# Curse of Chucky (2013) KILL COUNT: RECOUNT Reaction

She was also pumped to work with her dad. It was really cool shooting this movie with my dad. Brad, in turn, couldn't have been more proud of his daughter. The big difference is that my daughter's playing the lead in this, which makes it probably quadruply exciting for me.
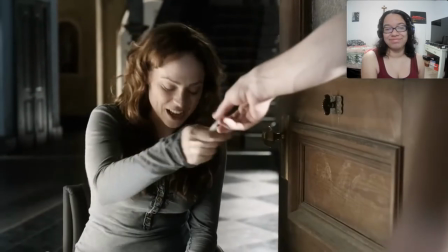(7:05)
I think Nika Pierce is just as good an addition as Tiffany Valentine.
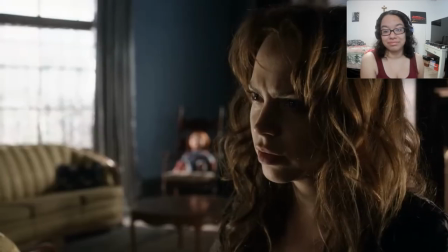(7:09)
Fiona Dourif is great in the role, giving the character an intelligence and strength that makes it easy to root for her. I've only met Ms. Dourif once, but from my brief interaction with her, she seemed genuine and down to earth.
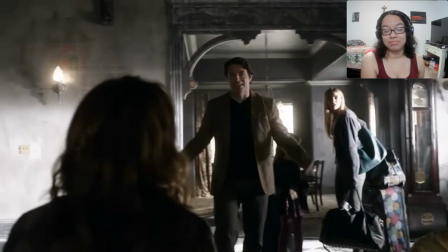(7:20)
All the behind-the-scenes stuff I watched only confirmed that impression. Barb has brought along her husband Ian and daughter Alice, our cute kid stand-in for the movie.
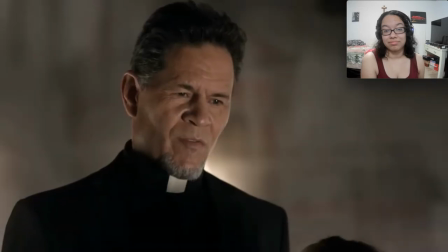(7:28)
She's also brought along their live-in nanny Jill and their priest Father Frank, much to the chagrin of the atheistic Nika.
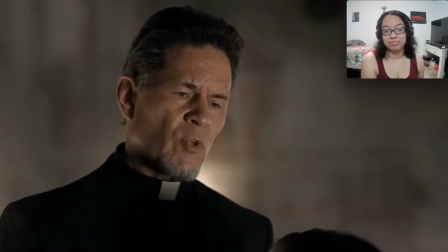(7:34) The church's official response to a situation like this is not to judge, but to pity. My mother and I have had quite enough pity, thank you.
Father Frank is played by A. Martinez, not sure which one.
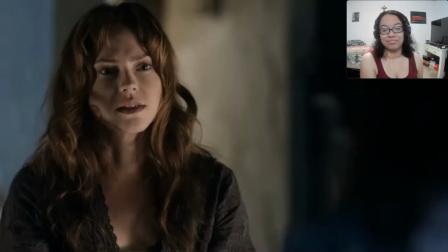(7:47)
Barb wants to sell the house and put Nika in an assisted care facility, but Nika rightly surmises that Barb's just trying to get some cash money.
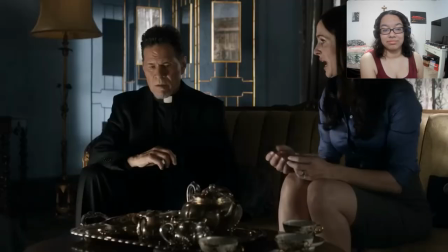(7:54)
To be fair, Nika, she's dealing with a lot.
We're gonna have to send Alice to public school.
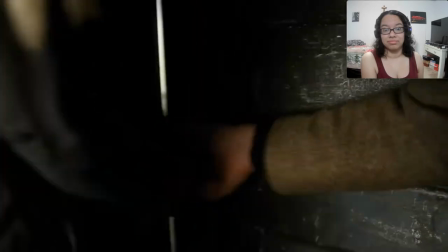(7:59)
Alice could use some extra schooling, since her response to getting jump-scared by Chucky in the bathroom is to cuddle him close like a germy little teddy bear. She brings him downstairs to show off to her family, a difficult task for first-time actress Summer Howell since the doll weighed nearly 50 pounds.
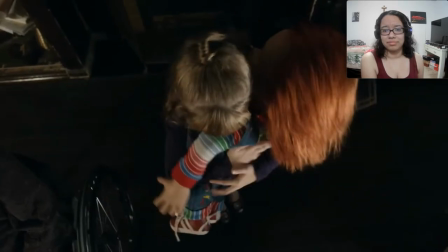(8:14)
Despite Barb's protests, Nika tells Alice she can keep the toy, which gets Chucky dreaming about Requiems.
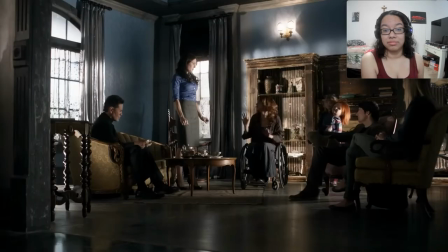(8:20)
Fed up with being babied by her sister, Nika insists on making dinner for everyone. Alice volunteers as sous chef.
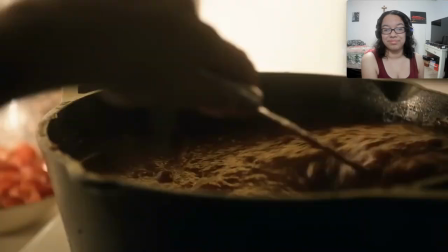(8:25)
Chucky hangs around for moral support. Nika attacks some killer tomatoes for a pot of homestyle chili, but this ain't no Pixar film,
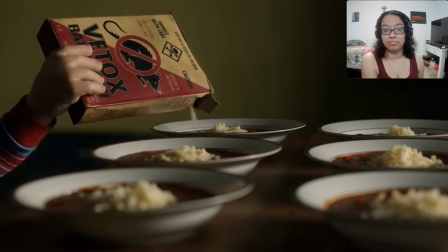(8:32)
and a clandestine Chucky decides to turn one of these bowls into some anti-ratatouille. The chili cone carnage is slotted into this Russian roulette wheel of a dinner table.
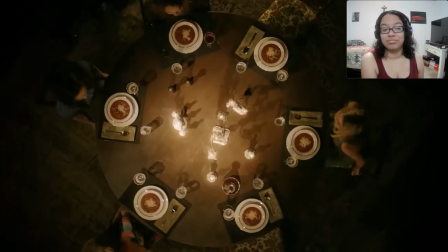(8:41)
It's one of my favorite shots. The camera spins around, turning the table into a revolver with the six dinner plates its chambers.
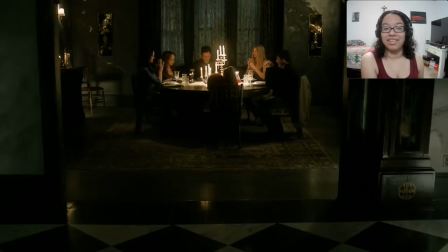(8:47)
Who's gonna bite the bullet though? The spinning has us all confused. Is it oafish husband Ian?
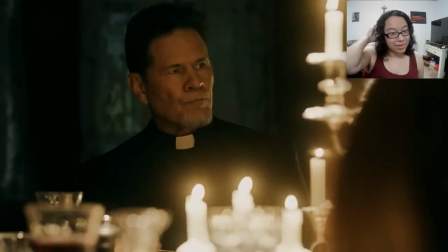(8:52)
Oh my god. What? Nope, it's not him. It's so good.
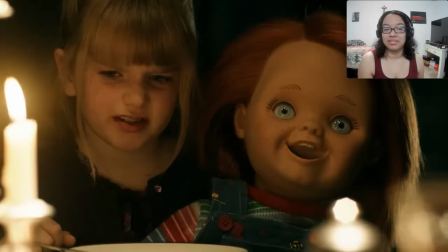(8:58)
This is amazing. Is it cutesy child Alice?
It tastes funny.
Is it the random priest that's here?
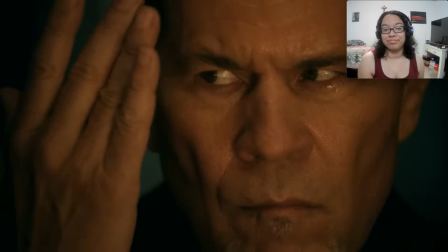(9:04) Father...
Oh yeah, it's definitely that guy. The perturbed priest wipes sweat from his brow, but excuses himself before anything fun can happen.
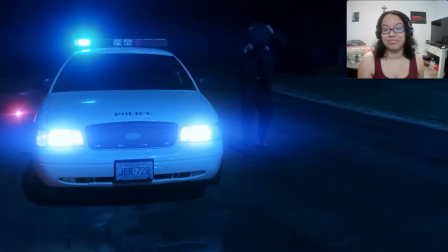(9:12)
Chucky's real peeved about missing the show. But hold on, Chucky, because now we're at a car crash that's apparently killed two people, unnamed passengers of another car.
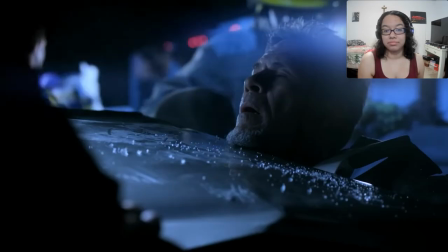(9:20)
The cause of the accident is Father Frank, whose head-on collision has been chalked up to drunk driving.
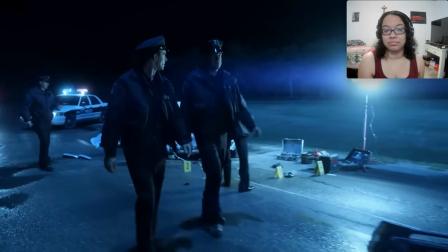(9:24)
Officer Stanton here don't buy that, though.
I know him. I'm in his parish. He doesn't drink anymore.
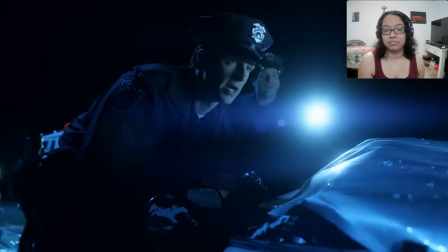(9:30)
You sure about that?
He's my sponsor.
He finds Frank pinned by his neck and demands they try to pull him out.
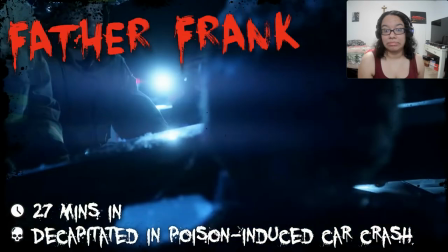(9:36)
Big mistake. Huge. Since that metal was the only thing holding him together. Guess that makes this a head-off collision.
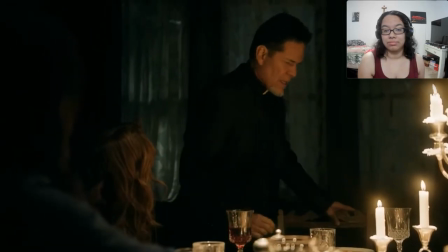(9:42)
I love that the movie fakes you out, suggesting that father frank will die of poison off screen it'd be such a lame kill to kick off the carnage
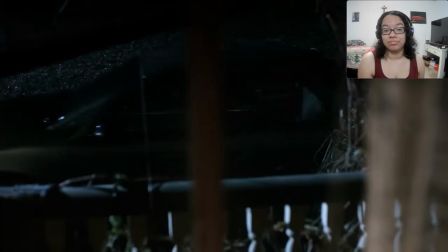(9:49)
and mancini knows that which is why he had the poisoning lead to this gnarly car crash instead key makeup artist douglas morrow built a rig
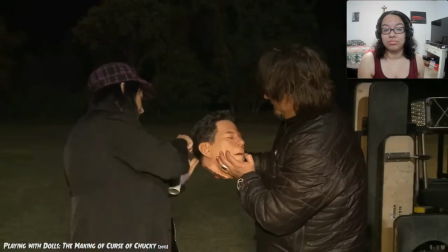(9:56)
that would spray blood out around a martinez's neck then they fabricated an absolutely amazing fake head seriously that thing
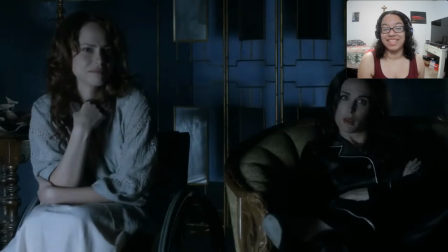(10:04)
is impressive looks just like him it's a pretty trippy thing back at the house the adults watched some old home movies from when Sarah was pregnant with Nico.
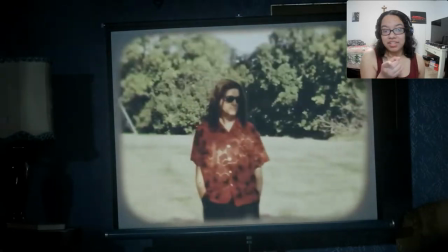(10:11)
There's a sinister presence in this reel, but it ain't Bagul, it's Charles Lee Ray. Ooh, with a Hawaiian shirt.
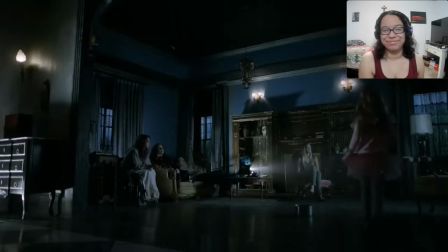(10:18)
Aloha, my brother. Before we can unravel that plot thread, Alice runs in and says Chucky's gone AWOL for a game of hide and seek.
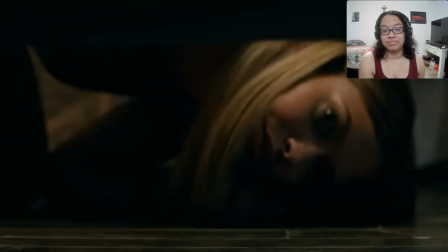(10:24)
Barb dispatches Jill to find the doll while Alice gets ready for bed. The nanny looks around for Chucky, but only finds dolls in the suitcase and dolls in the closet.
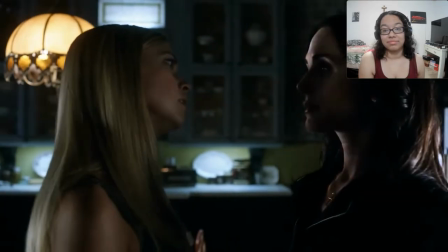(10:32)
Damn, this house is dripping with dolls. Dripping with something else, too, turns out. Cause Barb and Jill are having an affair.
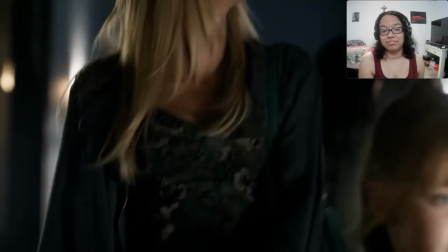(10:38)
It's revealed in the kitchen, when they start Nanny McFeeling each other up. The first act has several shots, suggesting that Father Ian is having an affair with Jill,
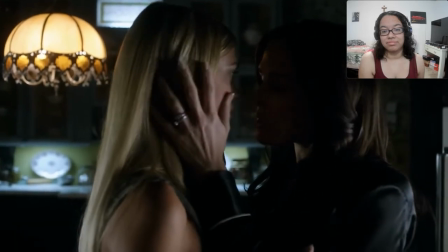(10:47)
but Mancini subverts expectations with a sapphic twist, giving the infidelity arc to Barb instead.
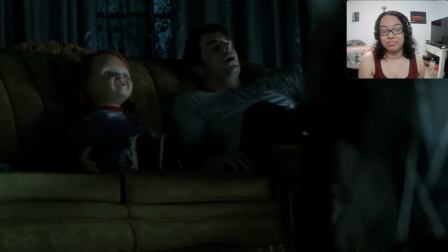(10:52)
At least Ian gets a couch potato pail.